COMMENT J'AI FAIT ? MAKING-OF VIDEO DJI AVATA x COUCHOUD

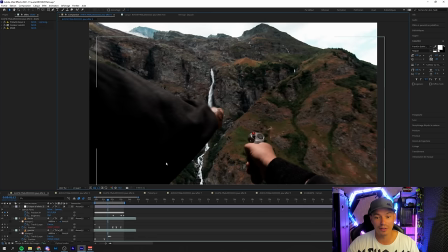33:08 J'ai splitté mes mains gauche, enfin ma main gauche et ma main droite indépendamment, ce qui fait que, bah si je veux maintenant, je peux choper, regardez, la main droite, alors là c'est à l'envers bizarrement,
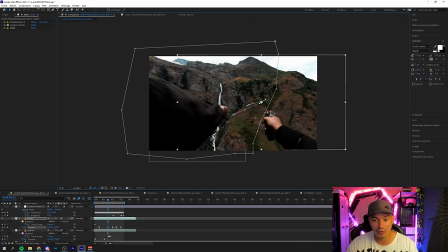33:16 mais si si c'est bon. Je peux la mettre un petit peu où je veux, d'accord, donc avec les limites de mon bord cadre, ok. Et là, bah je les mets où je veux, si je veux, je la fais vibrer, si je veux, je la mets un peu plus ici, d'accord. Et on a toujours l'impression que j'ai les deux mains qui sont indépendantes l'une de l'autre, ok.
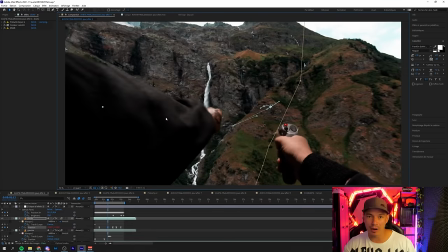33:28 Ça c'était très intéressant. Là je vous mets vite fait un petit cheminement pour vous faire voir un petit peu les étapes, comment ça marche pour avoir un truc cool, d'accord.
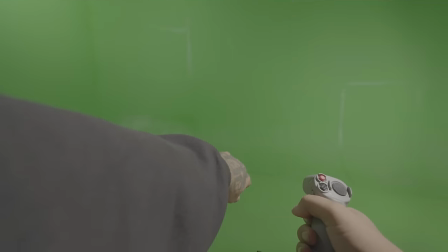33:36 Regardez à quoi ça ressemble.
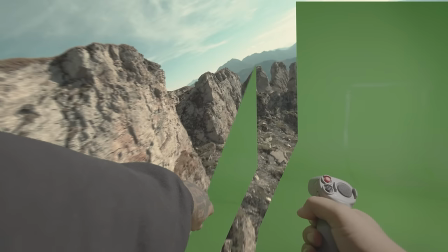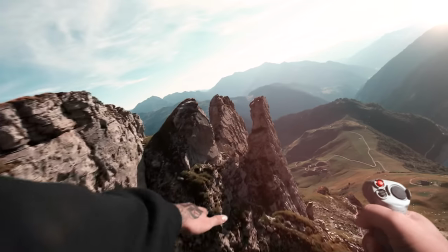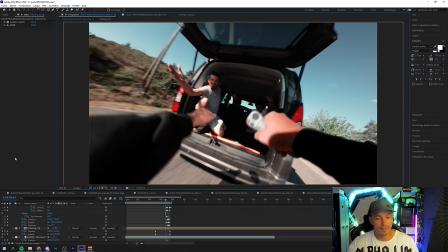33:51 Donc là, regardez, par exemple, je vais prendre ce plan-là. Je vais double-cliquer ici sur ma pré-compo, ok.
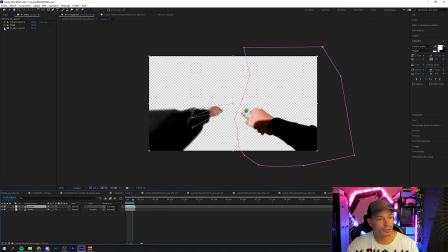33:56 Et ben là, regardez, si j'enlève tout à gauche, là, regardez. Voilà, on a toujours la même procédé, on a le même truc,
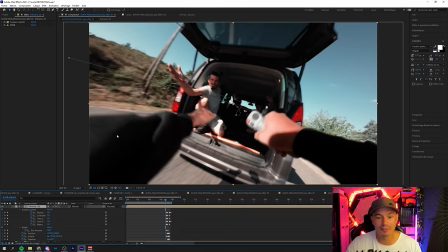34:03 ok. C'est exactement la même chose, d'accord. Mais par exemple, si je reviens en arrière, je peux faire du multipass dessus.
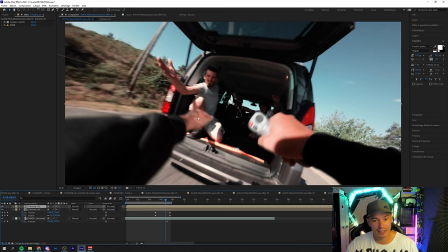34:09 Donc là, la pré-composition, je peux mettre du motion blur. Regardez, je vais zoom un petit peu dessus. Je vais tout enlever, voilà. Je peux en remettre... Voilà, je vais faire l'éclairage qu'il faut pour que ça corresponde avec les mains de mon collègue ici qui m'attend, ok.
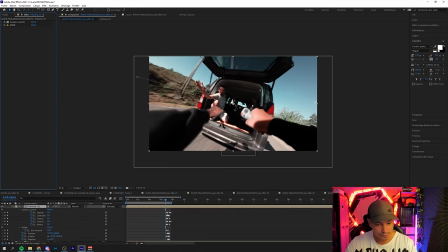34:21 Mais surtout, ce qui est bien, regardez, si j'appuie sur U ici et que j'avance un petit peu, et bah regardez toutes mes images clés.
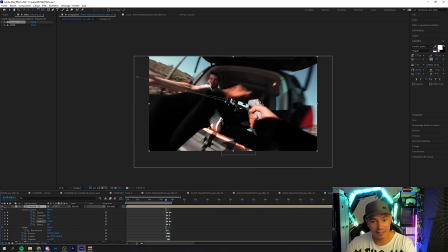34:26 Là, je peux gérer mes tons clairs, je peux les descendre. Je fais CTRL Z pour pas modifier le truc. Les tons foncés, je peux les descendre, etc. Et bah quand je vais rentrer dans la voiture, regardez.
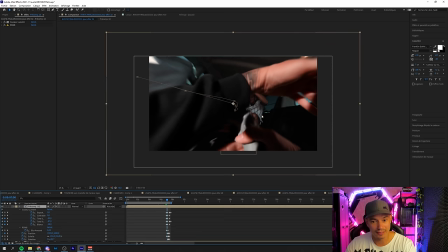34:37 Et bah hop, là ça commence à descendre, mon exposition.
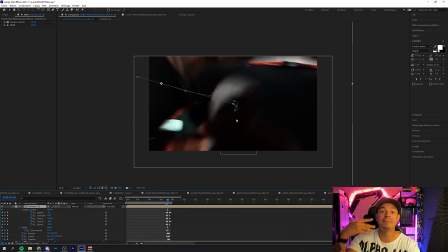34:40 Et là on commence à arriver sur une exposition qui est à peu près similaire à mon pote Tanguy dans la voiture par exemple, pour avoir un vrai raccord naturel.
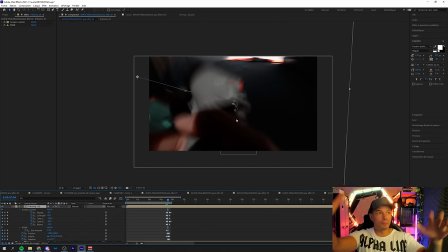34:47 Bah mes mains, je vais pouvoir justement, quand je passe à travers, je sais pas moi, un rocher, à travers une montagne quand il n'y a plus le soleil, et bah je peux descendre l'exposition de mes mains pour vraiment faire matcher à chaque fois que je passe devant un arbre, etc. C'est là où justement j'essaye de porter à confusion l'œil du téléspectateur justement pour qu'il puisse lui se dire, putain c'est quand même bien foutu, c'est réel, à chaque fois qu'il passe derrière un rocher par exemple,
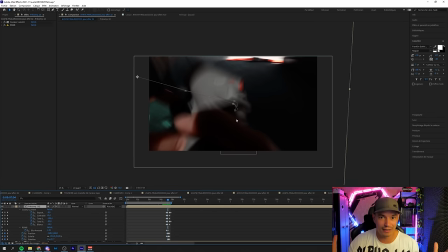35:06 il y a le soleil qui disparaît, bah l'exposition de sa main descend. C'est super facile à faire, ok? Quand je dis c'est facile, je m'entends parler, hein, mais voilà, mais c'est juste de la logique.
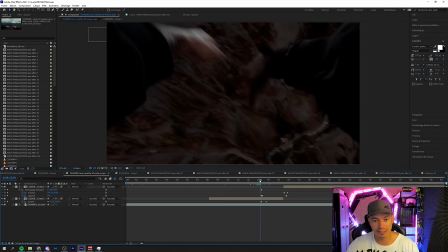35:13 Donc un autre petit truc aussi que je voulais vous montrer, par exemple, un moment quand je chute, et bah si vous regardez un petit peu avec un œil averti, donc je pense que vous avez été quand même nombreux à le voir. Ici on voit la manette passer, hein, que j'avais échappé. On la voit passer ici, ok.
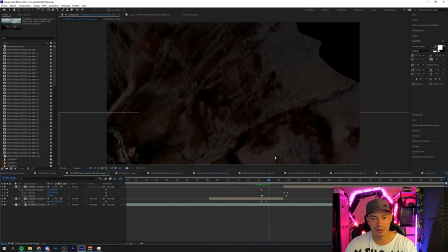35:26 Donc elle passe, on a l'impression que c'est de la 3D. Bah en fait c'est tout con, je vais vous faire voir. J'avance un petit peu aussi pour vous montrer à quoi ça pourrait ressembler en haut.
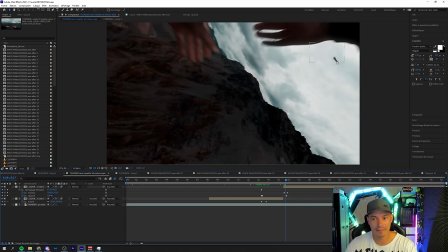35:33 Un moment ici on va la revoir passer, vous allez voir, elle est ici, ok. Elle est là. Bah enfin, en fin de compte, tout ça c'est con, mais ma manette, regardez, elle est juste ici.
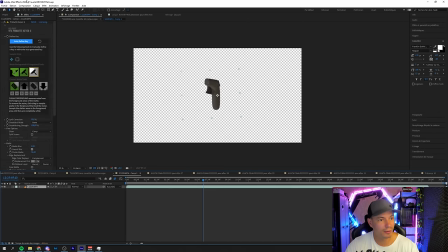35:41 D'accord, je vais aller dans effet, je vais cliquer sur mon plan. Et si j'enlève tout, bah tout simplement, regardez, tac.
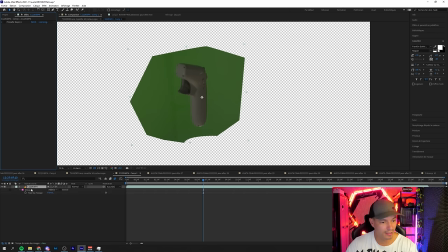35:46 D'accord ? Si j'appuie sur M et j'enlève le masque ici, regardez. Tac.
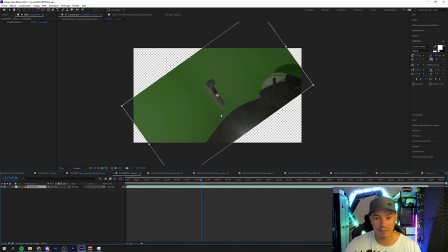35:51 Ok ? C'est vraiment une manette que j'ai mis avec un fil vert ici. D'accord ? Donc là, il y a des rotations.
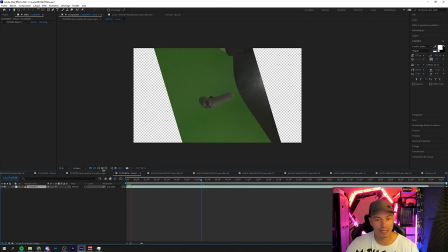35:57 Hein. Mais si j'appuie sur 0 pour vous montrer à peu près à quoi ça ressemble, et ben en fin de compte, regardez.
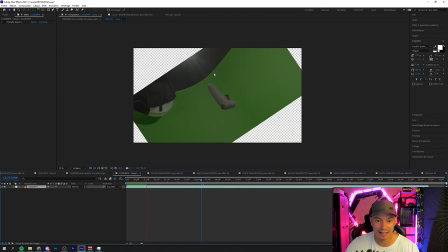36:01 J'ai juste fait tourner ma petite manette qui pendait avec un fil vert ici, que j'ai peint en vert avec une bombe.
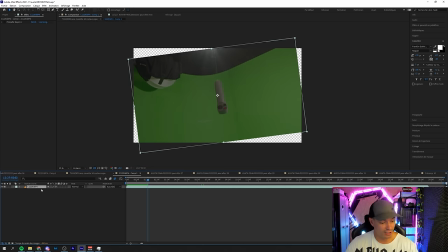36:07 Ok ? Comme ça, j'ai même pas besoin de le détourer. Et en fin de compte, si j'enlève les rotations, regardez, si j'enlève ça, regardez, je déclique sur les rotations, je le mets à 0. Ok, et ben en fin de compte je me retrouve avec une manette qui tourne comme ça. Bah, si je veux la faire tourner en 3D, bah, je viens ici, j'appuie sur rotation, j'avance un petit peu ici, là je lui fais faire par exemple 5 tours, ok.
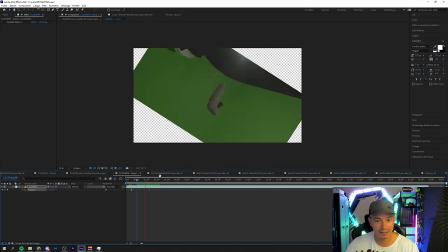36:26 Et puis si je regarde un petit peu ce que ça dit, bah regardez, bah, j'ai le truc qui tourne. Alors là bien sûr c'est beaucoup trop rapide, hein, faut que je fasse au moins ça.
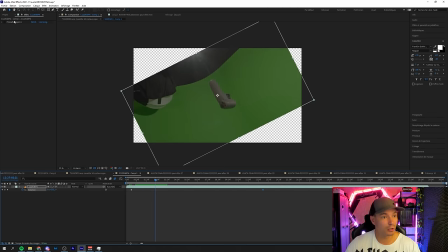36:32 Mais là regardez, et là par exemple, bah, si je remets un petit peu ça ici et que je détourne,
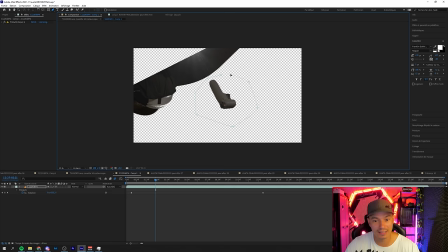36:38 regardez c'est tout bête, hein, et que je détourne ma petite radio, enfin ma petite manette ici. D'ailleurs, la vidéo n'a pas été filmée avec ça. Il y a plein de gens qui m'ont dit oh, c'est pas possible.
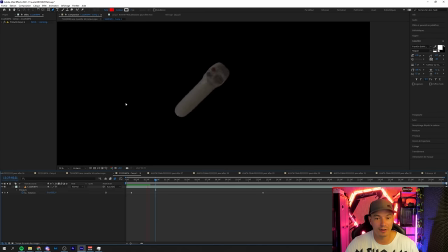36:47 Oui, c'est pas possible, c'est pour la vidéo. Bah là, regardez, si j'appuie sur 0, regardez. On a vraiment l'impression d'avoir une manette vraiment qui est en train de tomber et qui tourne en 3D. Ok. Donc là, par exemple, il faut que ça puisse coordonner. Hein. Par exemple, si je fais ça, là, faut que ça soit un peu plus rapide. Ça part du début.
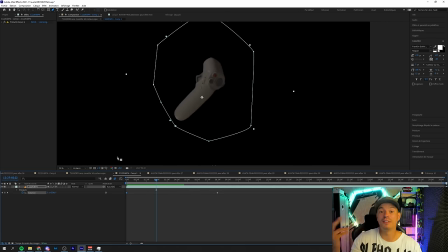37:02 Vous voyez, regardez. Ok. Bah ça, après, tu fais ce que tu veux avec. C'est-à-dire que je mets mon anthrax au milieu, je le fais tourner un petit peu où je veux, d'accord ?
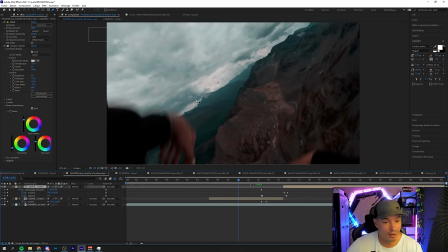37:09 Bah ça, une fois que c'est fait, bah tout simplement, après, bah tu l'incrustes ici dans ta vidéo. Et ma manette, elle est juste ici.